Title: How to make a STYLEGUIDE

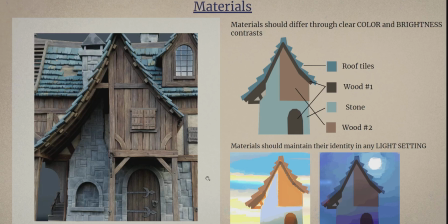24:31 The examples that were given but all the materials should have like a clear identity color and brightness like make this a little schematic view here the colors are literally just picked out of this rendering so this works really great we have two different kinds of wood which are very distinct in color hue
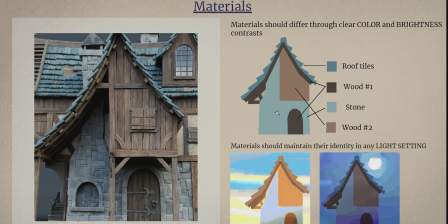24:50 and brightness we have stone of the wall there would be another one for the drywall here but admitted it's just an example after all and we have this blue roof tile and the idea is that you can use
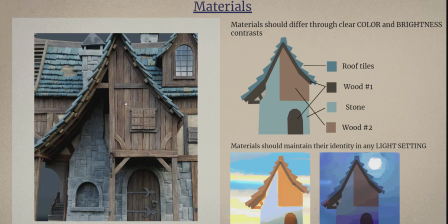25:09 photographs as textures like this is obviously also a photographic texture of wood but you have to like tint it
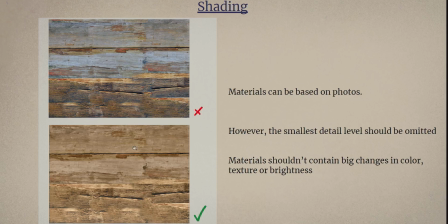25:17 this is an example for it i just grabbed this off the internet somewhere so this is a piece of wood and you see there's a lot of like color variation inside of the texture there's a lot of brightness installation there's a lot of micro detail as well and
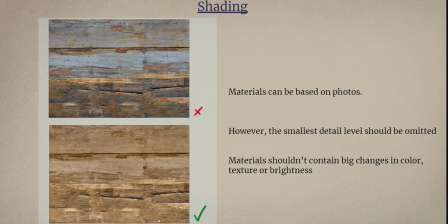25:32 to get this kind of in the middle detail level i just try to smooth it over a little bit reduce this micro detail and give it a uniform brown color
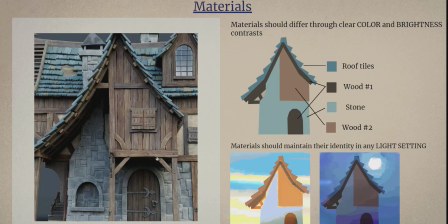25:43 that we can say like hey this wood is brown this stone is uh bluish grayish and the roof tiles are like turquoise and yeah this is also great to for not over busying your
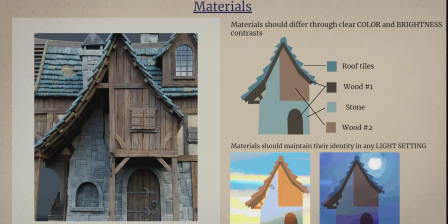25:59 scene with visual interest and another example here it's always cool to see that your materials maintain their identity in any given light setting which is also not the case in real life in in the night things looks just very different or like
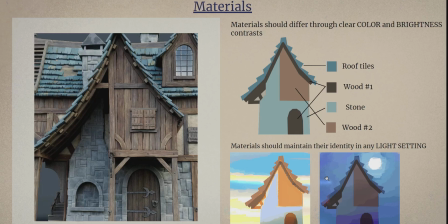26:14 smuddle together but for the sake of like this fantasy stylization thought it's
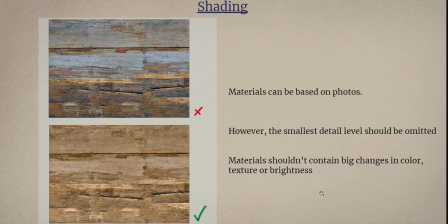26:19 good to give this example all right so this does it for the style guide
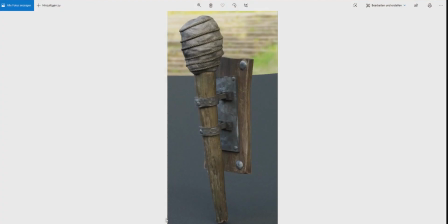26:25 and maybe we can have a little look at the assets again and see
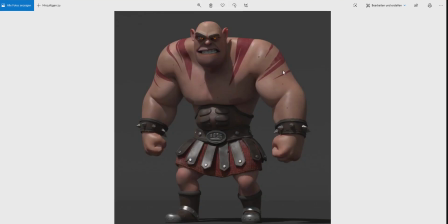26:30 how they fare let me just scroll back to the beginning here so
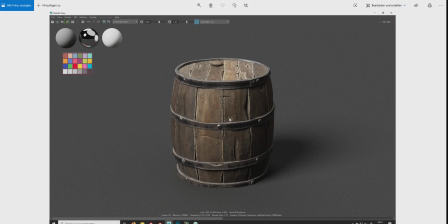26:35 with this barrel here what do we notice so i think this is uh looking pretty good already um something that i would maybe try to work on is the amount of like brightness variations and the textures gets really
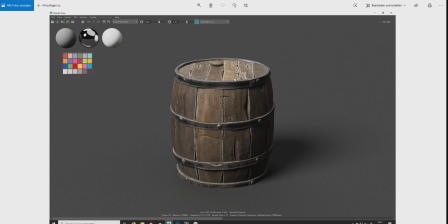26:51 dark and really bright here with this kind of little dirt pass and i'm feeling it's just a tiny bit too realistic for the look that we're going for this one here the anvil looks quite
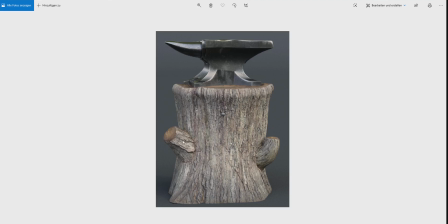27:05 good to me but this tree trunk here this is really just You see that there's just a couple of geometry pieces shoved inside of there, and it's missing this kind of interest of a real piece of wood,
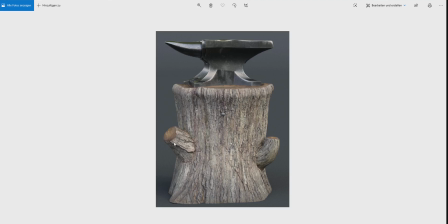27:18 as we saw before, you know, where you're trying to avoid these kind of perfect cylindrical shapes a little bit. And with this big piece of wood, I would also love to see some of this braiding going on that I mentioned before. um also the texture is just like very very photorealistic
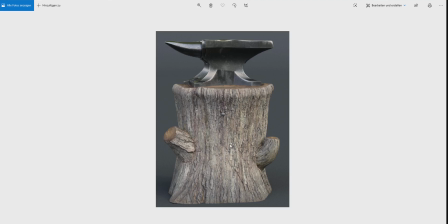27:35 with a lot of like variation in hue color brightness whatsoever
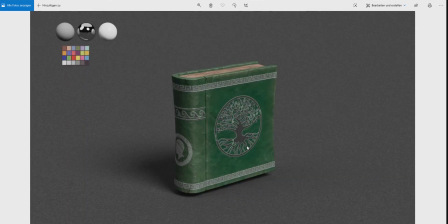27:41 books i think look really fine to me the bucket is
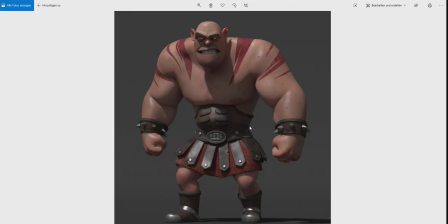27:45 also a very very nice asset very cool um this character here my opinion works also really great um the head has a very simple contour it's just a big oval the same goes for the body like the outlines
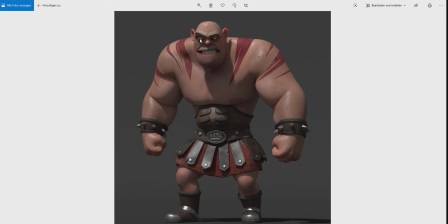28:01 are really simplified and the eyes even though they dip into like a very black territory there seemed to be a lot of like space here in order to like let this guy get into different emotional states right like you can imagine this face to deform into like a sad face or like a
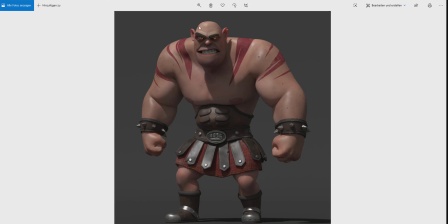28:20 happy face or so right now he looks very grim but you can easily imagine
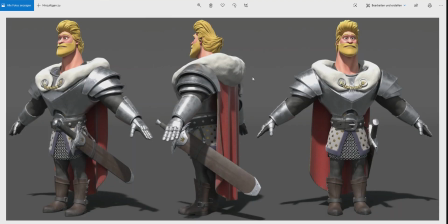28:25 him to look different This one here, I think, still needs a little bit of work.